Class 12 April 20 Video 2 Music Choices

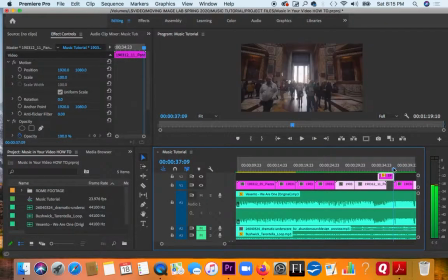(4:08)
So when it comes in on that, it's kind of like you're jumping off of the edge of this Colosseum.
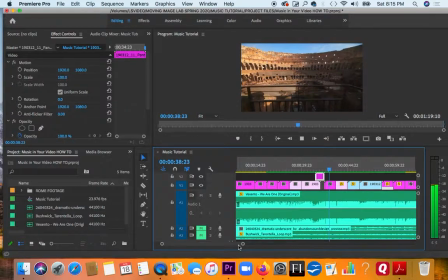(4:16)
Then I've got another shot of the Colosseum from above.
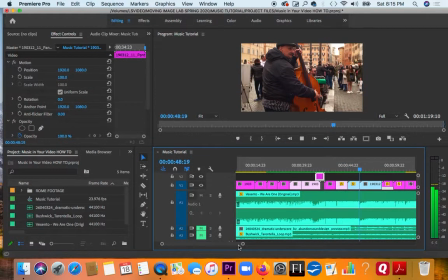All right, some dancing. Stay on that clip longer because it's more action.
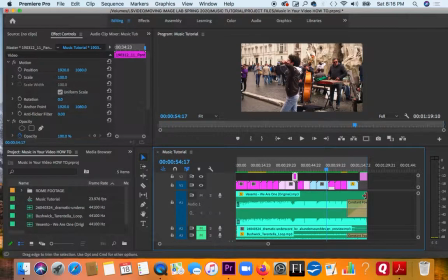(4:38)
And this clip is pretty, the music track was pretty long, so I just did a long fade at the end with this final image of the girls throwing a coin into the fountain. See, it's going to go down here.
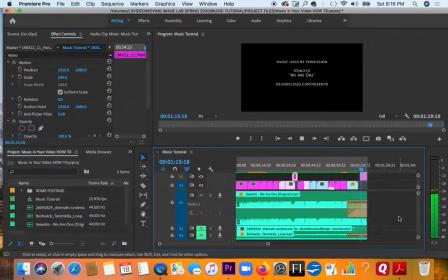Yep, and then I put a little title here that gives the name of the artist, the name of the track, and that it's used by permission and where I got it.
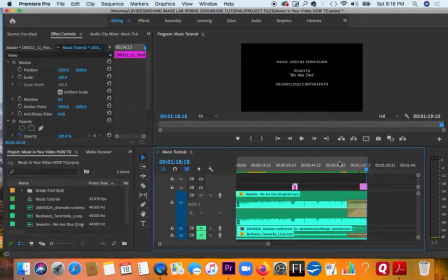(5:13)
That's usually pretty typical. All right, so like I said, let's see, I did a couple of other little tricks that can be helpful when you're
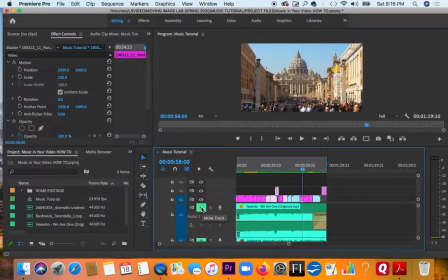(5:29)
doing editing to music.
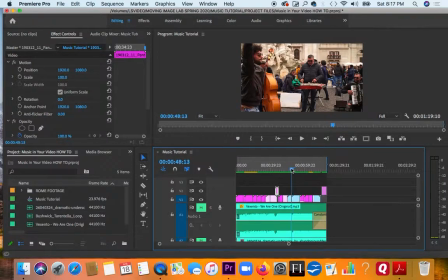(5:33)
It's I speed things up a lot or slow them down, and a lot of these clips were in slow motion.
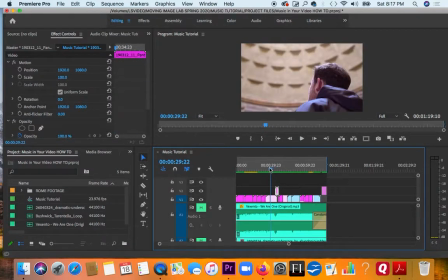(5:40)
Let's see here. One of these I reversed it, and
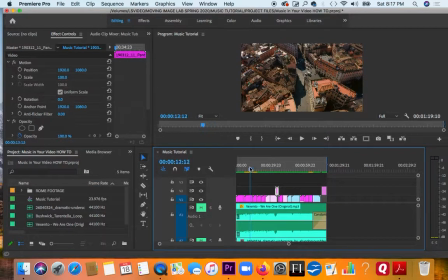(5:47)
because I think it's this one here.
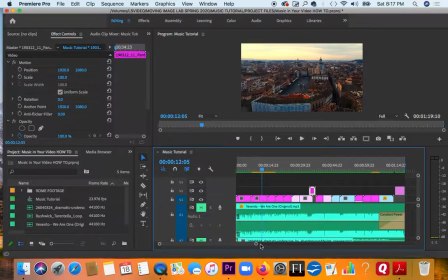(5:51)
So I used the same clip
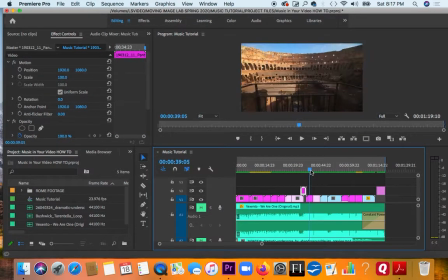(6:00)
twice. It's that drone shot. Let's see if I can find it. Oh, am I lying? It's this one. Oops, uh-oh.
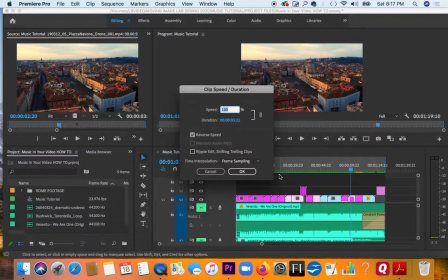(6:18)
Just so you know how to do it. So you go to the speed duration and see here, this is reverse speed. I clicked it, and so it runs the clip backwards, basically.
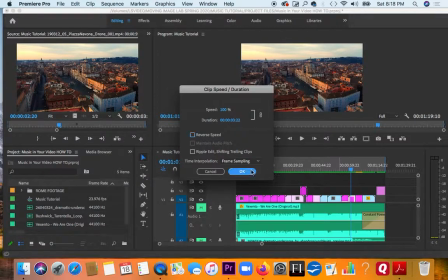(6:30)
So if I take that off and hit OK, now notice it's going to go from
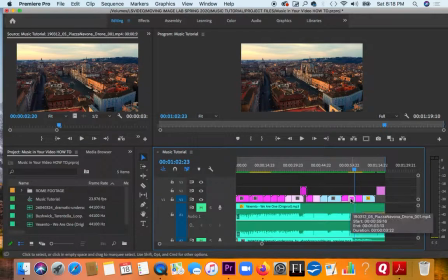(6:40)
right to left. All right. If I hit reverse, so the whole clip was going from right to left, and I just wanted some variety. So we hit that reverse. Yeah, and now it just reverses the direction, so it's going from left to right.
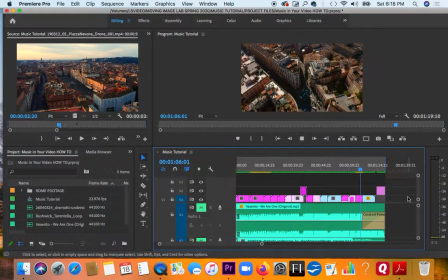(6:58)
It's just a little thing that you can do, keeping it, moving, and throwing the little coin in.
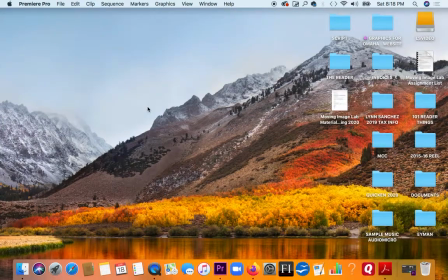(7:06)
All right, so I processed, or I exported all my different versions of the
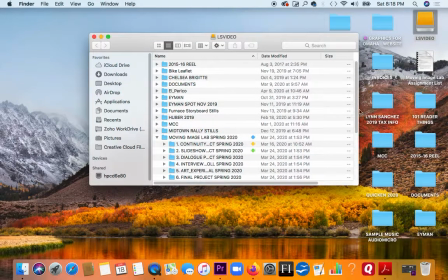(7:15)
video with 3 different music tracks, just so you can kind of see. So let's just take a quick look at them. All right. I think the first one, it's this.
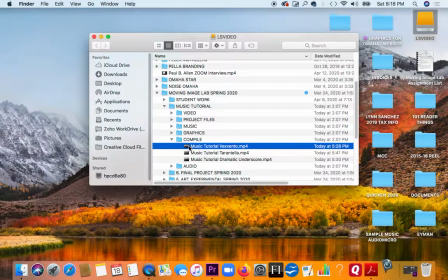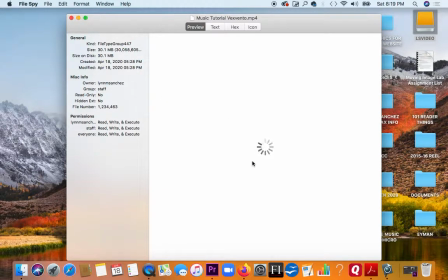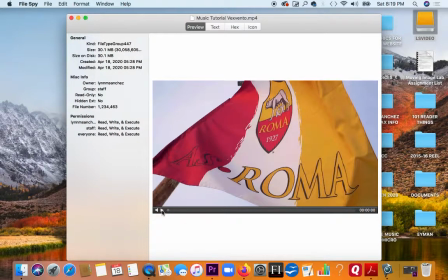(7:42)
All right, and let's just take a look at part of it.